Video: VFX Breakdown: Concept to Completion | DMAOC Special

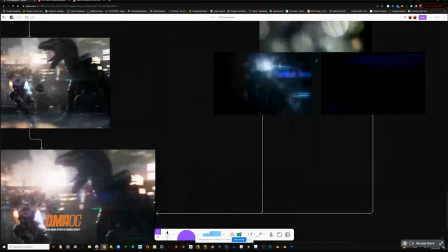Then I started adding lens effects.
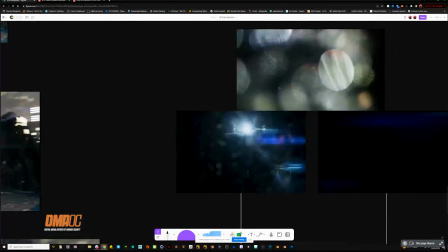And this is probably my favorite part, which is, you know, the most fun is making things pretty, adding lens flares and all the good stuff.
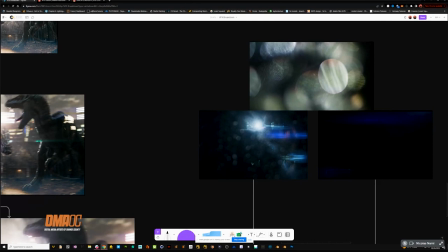So I made a bunch of cool lens flares. I attached them to lights in 3D. And so we were able to get cool anamorphic flares. But then there's some other things.
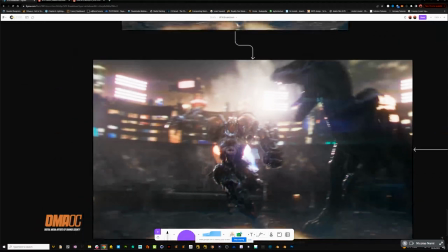I'll tell you some of my favorite tricks with creating, quote unquote, film looking effects. And it's the certain type of glow. So there's a glow that's called, and you can see it right here,
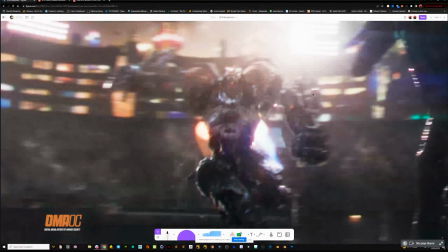it's kind of a red fringe, and you'll see it a couple different places on the really, really bright spots.
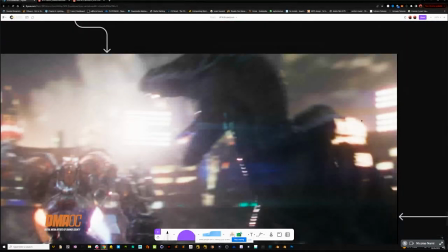And some people think that's called chromatic aberration, but there's one other thing called halation.
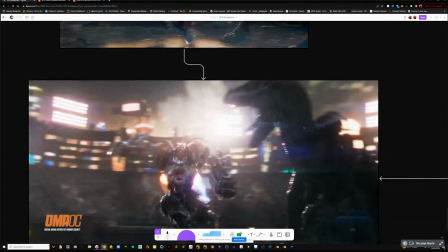And halation's an effect that happens in film where there's, the film cameras used to reflect really, really bright things back with red. So you'll see it all the time in old movies.
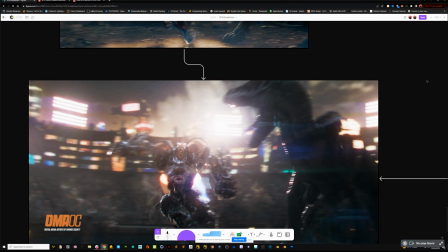You'll look at old lampposts and there'll be like a red fringe around it. And you can kind of sometimes see that even in digital cameras, you'll see either purple or green. Depending on the digital camera, you'll start seeing a little fringe on really, really bright spots. And adding those little teeny,
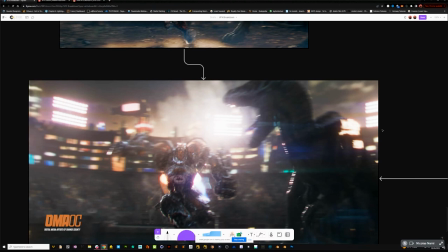teeny details are things that are going to give your renders much more photorealistic quality. and so if you
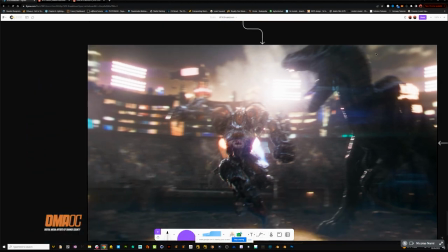study like if you're ever studying like what cameras you should you know what look you want study the cameras they're shot shot on um if it's shot on a sony camera if it's shot on a red and say okay what does the grain look like on film what does the grain look like or the noise on a
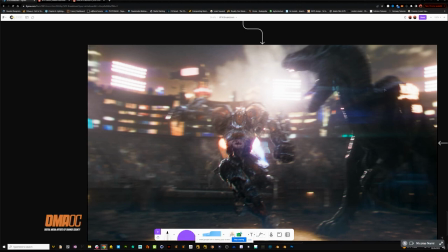red or an area lexa these different cameras because cg renders in my opinion are too clean they always come out way too sharp and too clean and a lot of people you talk to that work in the industry at big studios like oh yeah we blur it like we blur it like you know a
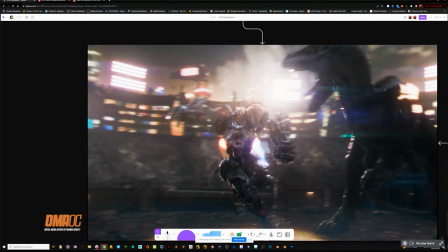couple pixels it's too sharp it's too clean and so you always want to dirty up your renders if you're going for the more filmic cinematic quote-unquote cinematic look is you want to make it feel like this thing was filmed through a camera so what happens when we film through camera well there's lens distortion
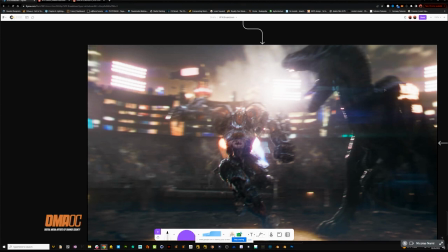you know you're going to get so you add some lens distortion there's chromatic aberration there's going to be halation there's going to be some diffusion there'll be some blooms there'll be some lens flares there'll be noise there'll be grain
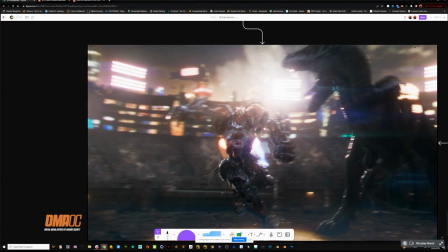adding that next and I do this at the very end and adding in all those little things is really what's going to start making it feel like not just like a render but man that's like something out of a movie that you know I had a lot of people ask me when I posted this they're like what movie is this from
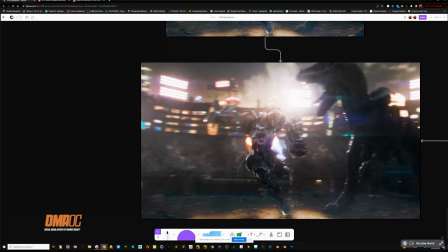like what movie? And I was like, it's not a movie. It's just for fun with some friends, you know, collaborating. We had a good time.
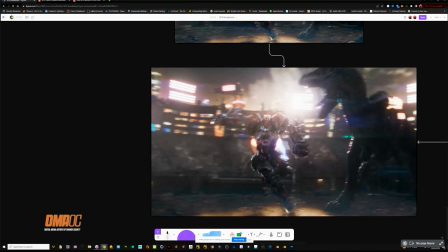But I, that to me is like the greatest compliment because I was like, that's my dream. Obviously work on film, make a film. And so I was like, yes, we achieved it. It looks like it's something shot in a film.
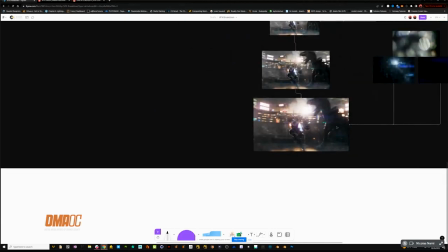So that's kind of the last step was that adding in all those effects and all those blooms.
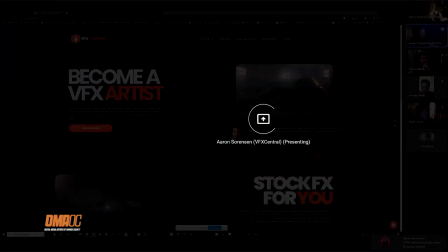And that's how we got to that result. Yeah, this is VFX-Central.com for now.
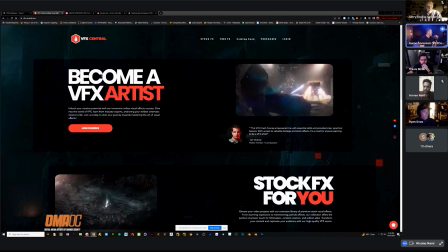It will eventually, that will redirect to VFX-Central.net. I'm updating a whole bunch of fun stuff on here.
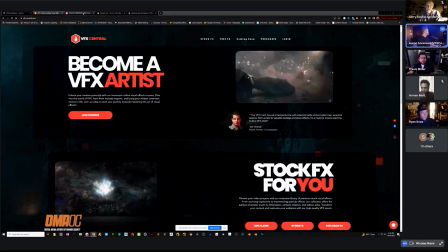My courses and everything, it's been a mess. And then I'm also just, yeah, Instagram. Yeah, VFX-Central. And my YouTube channel, because I do a bunch of education stuff.
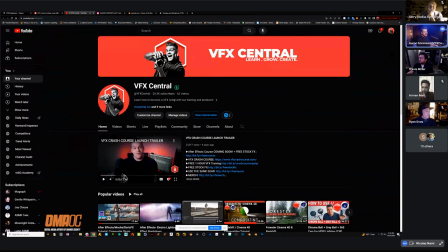So I have free stuff on here. And then I have my paid for stuff on my website. But yeah, you can find me here, VFX Central,
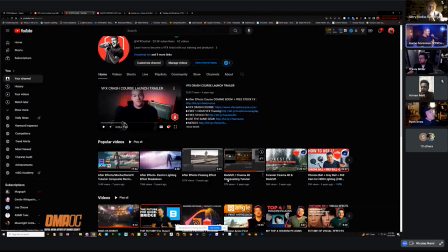After Effects compositing stuff, Cinema 4D, Redshift, bunch of fun stuff in there.
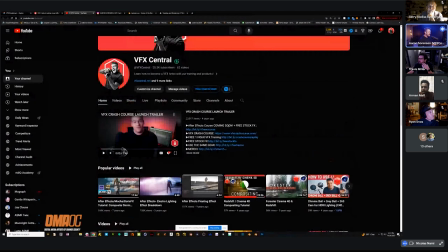I have new stuff coming out. I recently did a poll.
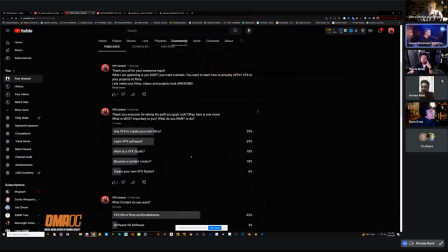If you see it on my community tab and you guys take the poll too, it's interesting because I asked people if they wanted more tutorials or what type of content. And a lot of people said, hey, VFX shorts and breakdown.